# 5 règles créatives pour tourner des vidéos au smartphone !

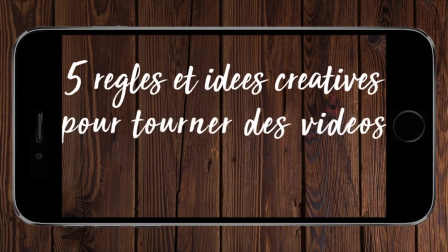0:00 Bonjour ! Aujourd'hui on va découvrir 5 règles et idées créatives pour tourner des vidéos avec ton smartphone.
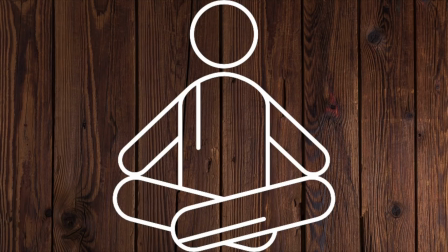0:06 Je précise aussi que cette vidéo contient un tas d'informations qui sera bon et utile de reprendre tranquillou et d'essayer un après l'autre plutôt que d'essayer de tout ingurgiter.
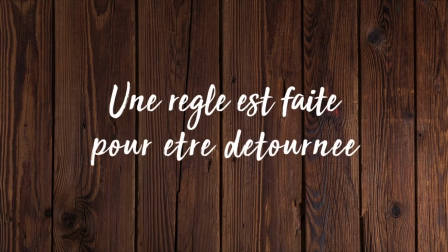0:14 Maintenant c'est carrément impossible. Et on peut pas commencer cette vidéo sans rappeler qu'une règle est faite pour être détourné.
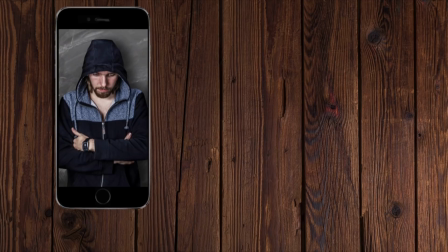0:20 Commençons donc avec un prélude qui concerne l'orientation de ton smartphone. Voici le mode portrait qui va se focaliser sur ton personnage.
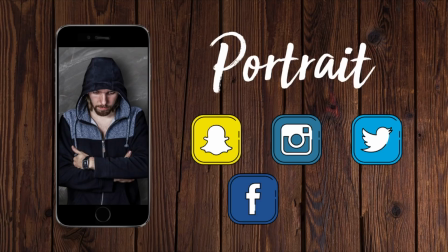0:26 Il est très populaire sur Snap, Insta, Twitter, même Facebook. YouTube s'y sont mis.
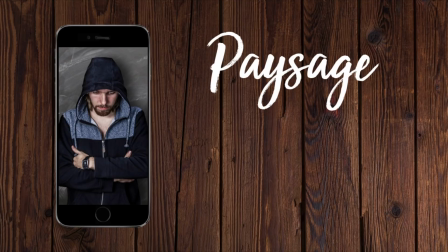0:31 Son opposé c'est le mode paysage qui lui va permettre de voir et bien plus de détails.
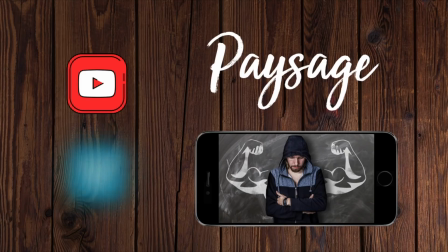0:35 C'est le format roi au cinéma mais aussi sur YouTube, Vimeo ou encore Dailymotion, qui connaît Dailymotion ?
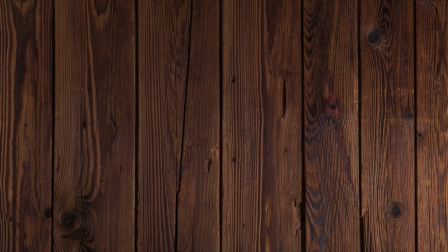0:41 Allez on enchaîne avec la première règle la stabilisation. Alors qu'est-ce que la stabilisation ? Eh bien c'est très simple.
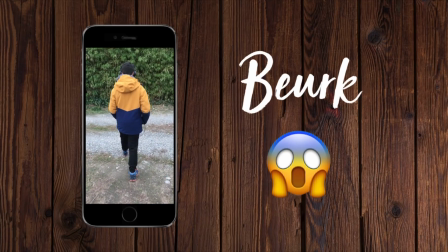0:46 Regardez cette vidéo ça bouge affreusement c'est dégueulasse à regarder. Je vais vous montrer une autre vidéo dans laquelle la stabilisation va être travaillée de façon manuelle et gratuite.
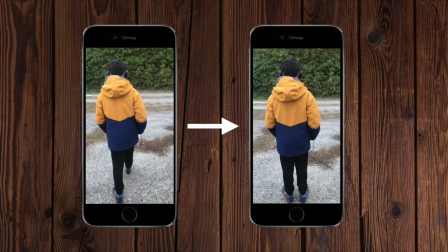0:54 Regardez ici ça bouge toujours un petit peu mais c'est quand même beaucoup plus
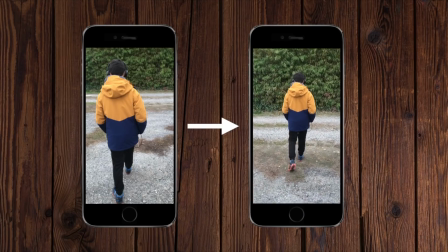0:58 Regardable Oui ok regardable c'est peut-être pas un mot français L'idée c'est simplement de voir un contenu un petit peu plus agréable à regarder Voilà tout Et alors vous allez me dire mais comment on fait
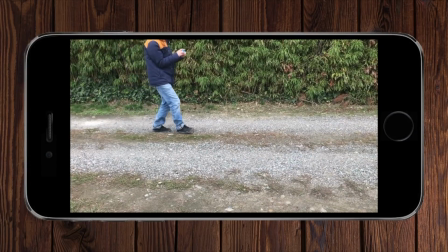1:06 Nicolas ? Quel est le secret ? Bien voici la prochaine vidéo Regardez les pieds du caméraman Talon qui va sur la plante des pieds Qui colle au sol et
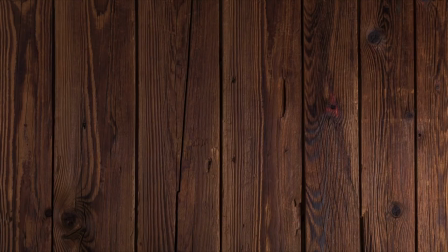1:13 les coudes collés contre le corps Alors là on va re-regarder cette vidéo parce que je vois que vous avez envie de voir mon style absolument magnifique C'est vrai que
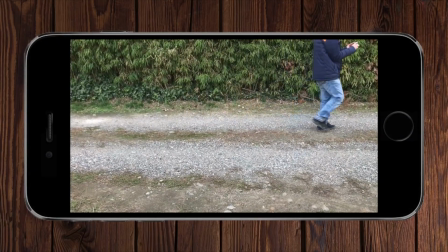1:19 ça fait hyper pitié quand on tourne mais ça marche vraiment L'idée c'est de soutenir avec son corps pour éviter que ça bouge Alors évidemment on peut vouloir ne pas stabiliser Donc,
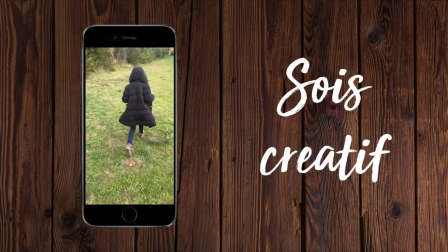1:28 soyez créatifs, là en l'occurrence, on a une scène dans laquelle on va jouer avec cette non-stabilisation pour la rendre plus expressive.
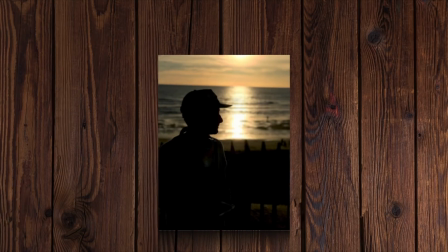1:34 On arrive donc à la deuxième règle qui n'a rien à voir avec la première et qui concerne la lumière. Observez cette image et regardez, on ne voit pas clairement le visage du personnage.
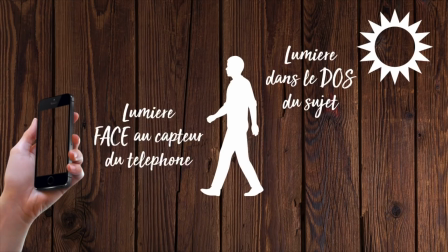1:41 Pourquoi ? Tout simplement parce que la lumière est dans le dos du sujet et face au capteur du téléphone, ce qui s'appelle le contre-jour.
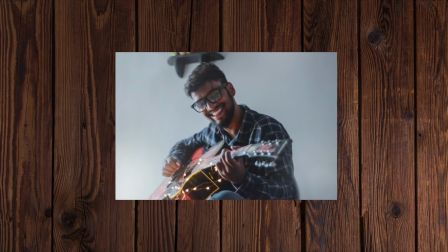1:49 Euh, oui, non, on reste poli ici. Regardez à présent cette image, on voit clairement que la lumière est en face du sujet et là, c'est l'ombre.
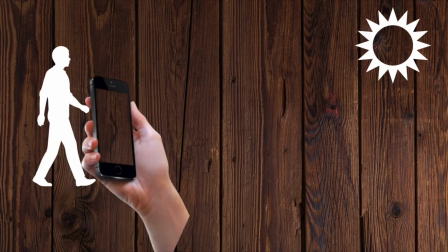1:55 Ouais, ce dessin est moche, mais j'avais envie de vous le montrer, puis bon, voilà. Maintenant, on analyse la scène. On a la lumière qui est face au sujet et qui est dos au capteur du téléphone.
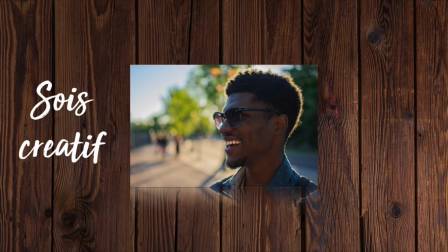2:02 Et on n'a pas de contre-jour. Mais il faut être créatif. Regardez ici, on a la lumière qui est derrière le sujet, dans le dos du sujet, et face au capteur du téléphone.
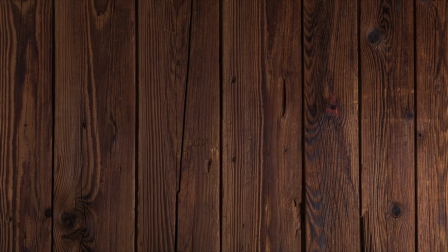2:11 Et pourtant, le résultat est juste génial. C'est maintenant que je vais introduire la notion de contraste, qui est deux fois la même blague, on va peut-être changer.
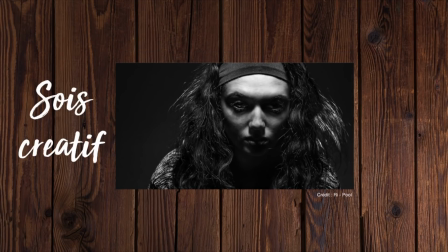2:18 L'idée ici, c'est toujours d'être créatif. Selon où est-ce qu'on va positionner la lumière, on va obtenir différents résultats.
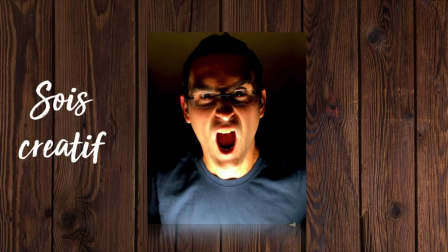2:24 Ici, la lumière était au-dessus de la tête, et puis là, en dessous. Et en fonction de comment on la dispose, ça va créer du contraste.
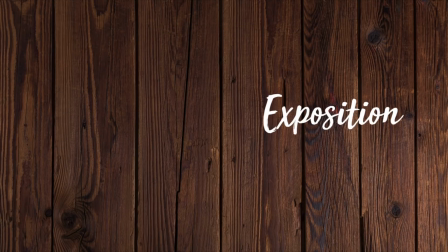2:30 Toujours dans la lumière, il va falloir ajuster l'exposition.
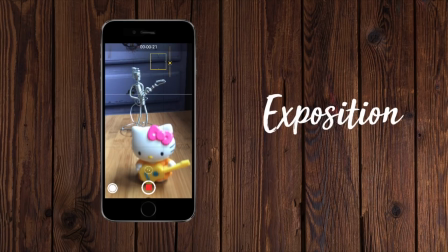2:33 On voit que la tête d'Elo Kitty est un petit peu cramée, donc on va toucher légèrement l'écran pour baisser cette exposition, de façon à ce qu'Elo Kitty ne soit pas cramée,
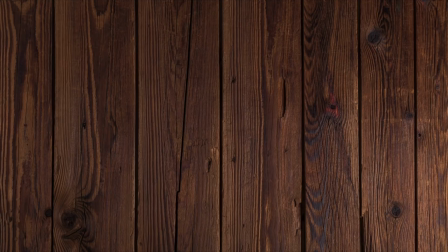2:42 la pauvre. Ce qui nous amène au troisième point, qui n'a rien à voir avec le précédent, et qui se nomme la composition. Ouais, toujours la même blague, j'arrive pas à me renouveler, désolé.
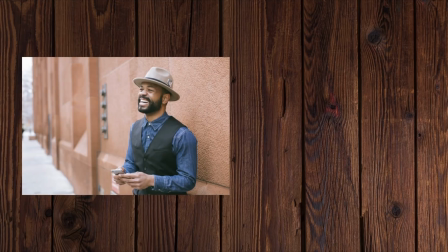2:49 En attendant, observez cette image et regardez comment elle est composée.
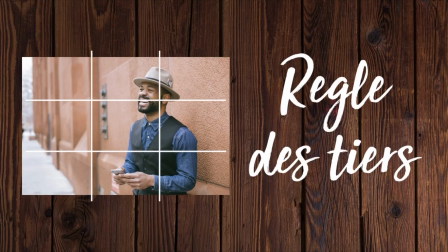2:52 On va parler de la règle des tiers, procédé qui consiste à découper l'image en tiers de façon verticale et horizontale, et qui nous permet d'observer que le monsieur est sur une des lignes des tiers.
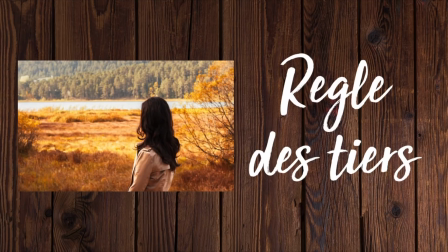3:00 Alors bien sûr, on est dans l'à peu près, allons un petit peu plus loin avec cette image, et regardons que là aussi, la dame se positionne sur la règle des tiers. Et puis il y a les points d'intérêt, vous voyez qu'aux intersections, il y a en général des informations particulières, notamment ici, l'horizon en haut à gauche, et la tête de la dame en haut à droite.
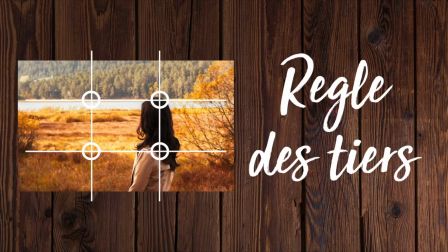3:15 Je ne résiste pas à vous donner une petite astuce, en général, les points d'intersection du haut sont réservés au regard aux yeux du protagoniste.
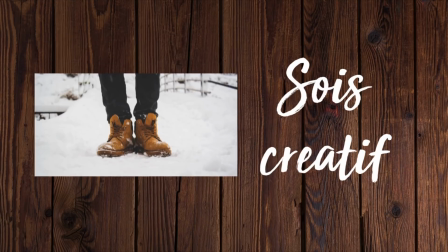3:21 Mais là encore je ne saurais trop vous encourager à être créatif, regardez ici il n'y a pas visiblement de règle des tiers, mais par contre on voit des lignes claires qui dirigent le regard vers les chaussures.
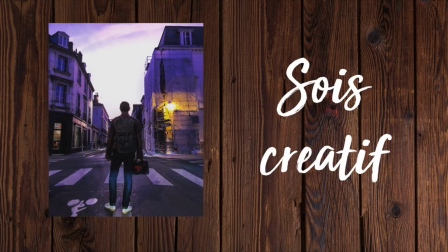3:30 Et là c'est la même chose avec ce gentil monsieur, les bâtiments dirigent le regard vers sa tête.
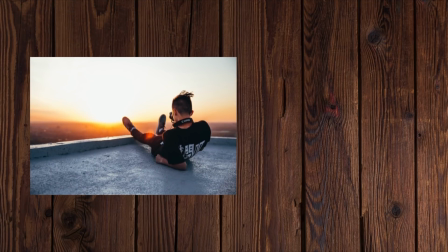3:35 Allons encore un petit peu plus loin dans la composition et regardez cette image, on voit qu'il y a trois niveaux de plan.
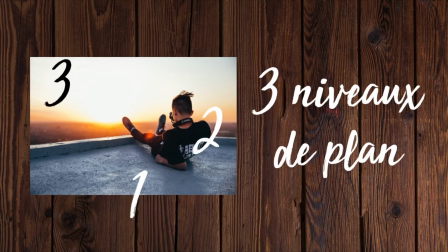3:40 Le premier c'est le toit, le second c'est le personnage avec l'horizon et le troisième c'est le ciel, une super façon de composer une image.
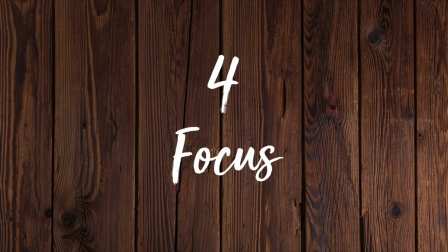3:47 Et on enchaîne avec le quatrième point qui lui a un rapport avec le précédent, et oui ! Car il s'agit du focus.
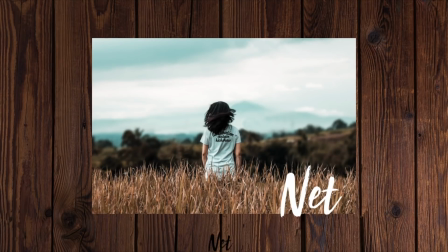3:52 Alors regardez cette image. On va observer que le premier plan est net. Le second plan avec le personnage est net aussi, mais autour c'est flou.
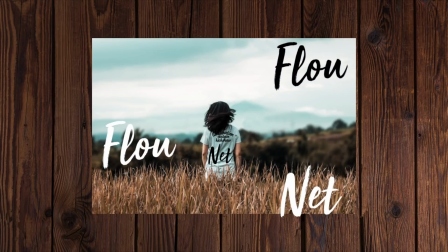3:59 Et le ciel est flou aussi. Alors soyons très très clairs, avec un smartphone pour avoir un milieu de plan net et les bords flous, c'est quasiment impossible.
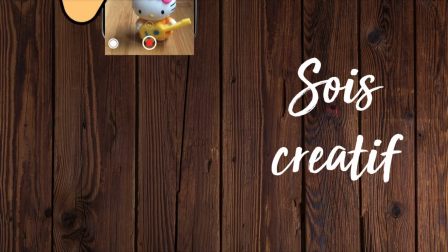4:06 Mais ce qui nous intéresse ici, c'est la créativité du focus.